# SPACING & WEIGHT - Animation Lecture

The answer is to take 4 frames out of the squash and return it to the rule. So it's important to know the rule so that you can effectively know how to break it. And you break it for personality, or caricature, or comedy, or surprise, or whatever. But know the rules so that you can effectively break it. Let's see. The other way you can screw this up is to take to reduce the squash to only 1 frame at the bottom.
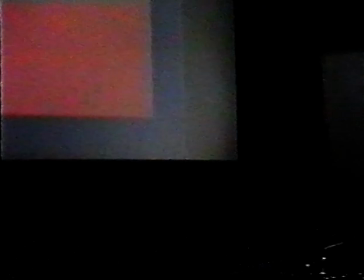(13:00)
And so what I have here is just 1 frame of squash.
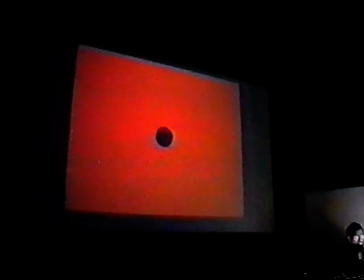(13:07)
And let's just go through that and make sure here. Comes down.
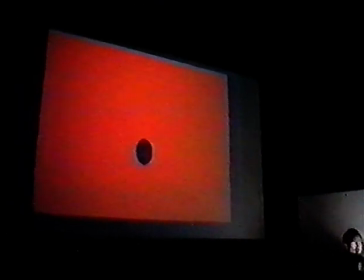(13:13)
Yeah, there's only 1 frame. There's a big gap, 1 frame of squash, and up it goes. It looks weightless.
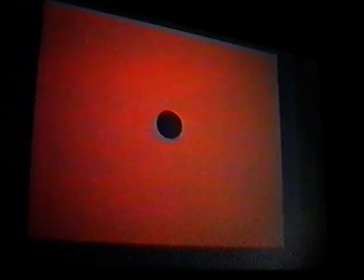(13:20)
It looks the illusion of life or weight is gone. And I've learned this the hard way too. I did a whole walk with Taran once. And it was a huge scene. It was like a 67-foot scene in Black Cauldron,
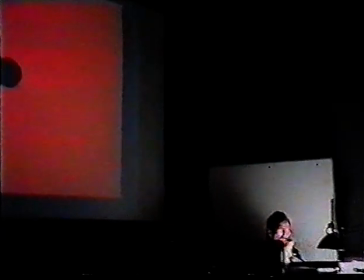(13:36)
and I had 1 squash drawing for 1 frame, and then I did the big gap, and I had all the timing at the top. And it looked like Taran was jerking around like this, and it was completely wrong. And so I had to go back and have my assistant in between all the squashes. In other words, go in here. Let me get the size right here. Go in here and add the 1 frame here. And that 1 frame makes all the difference. It brings it back to life and gives it a sense of weight.
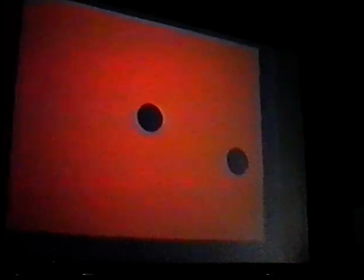(14:29)
And so you have to do that with your animation.
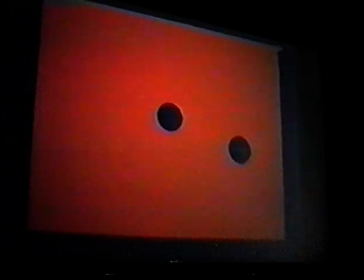(14:33)
I can't tell you how many times I take guys' artwork upstairs in the QAR and physically take the squash drawing and physically rip it down on the pegs, pull it down a good solid 1/4 of an inch, and then tell them, hey, you got to put it in between that favors this one. or if it's on twos, you just take that one drawing and rip it down and expose it for 2 frames. I do that. God, I mean, I think a week doesn't go by that I don't do that trick with some guy's work. So just remember that's a real good way of giving weight back to your work. The question of how do you give more weight or less weight to something is a function of not then how many frames or how big of a squash. It's a function of height, how much gap.
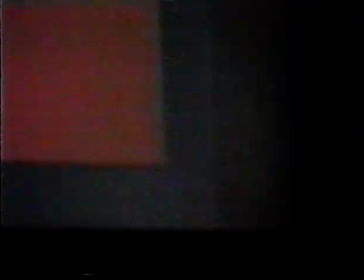(15:34)
You see,
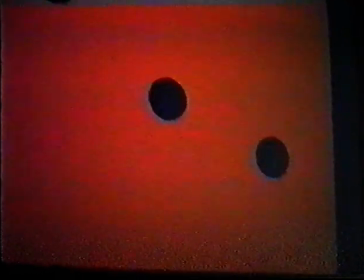(15:36)
these balls are all the same size, but clearly the guy on the left is much lighter, is a ping pong ball, and the guy in the middle might be a rubber ball,
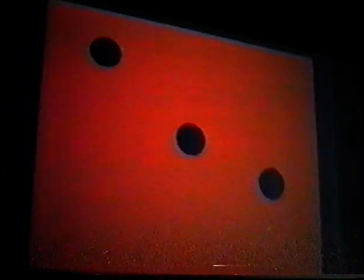(15:45)
and the thing on the right might be a metal ball if it wasn't squashing so much. And it is in fact the gap that creates the illusion of weight, and then of course added with
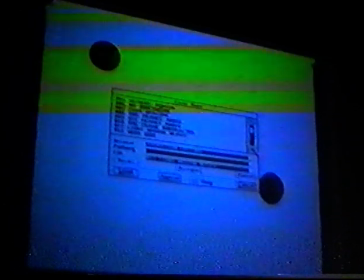(16:01)
character design or scale in this case.
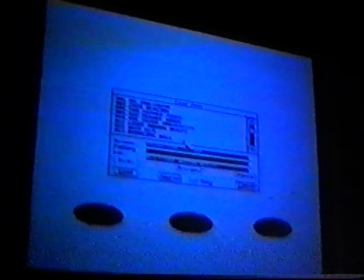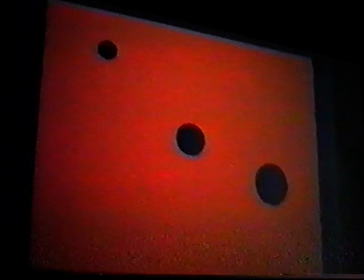(16:14)
Given scale and what would be ultimately character design, you definitely, the illusion is complete. And so I mean, this might be on the left, it might be a Brer Rabbit, or in the middle Brer Fox, and on the right Brer Bear, for example.
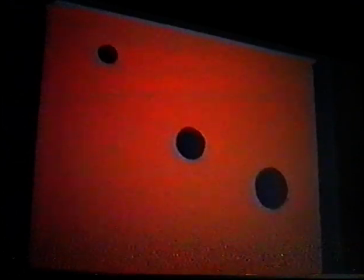(16:29)
And yet it's by the formula, by the book, they're all identical, and the only thing that's changed is the gap.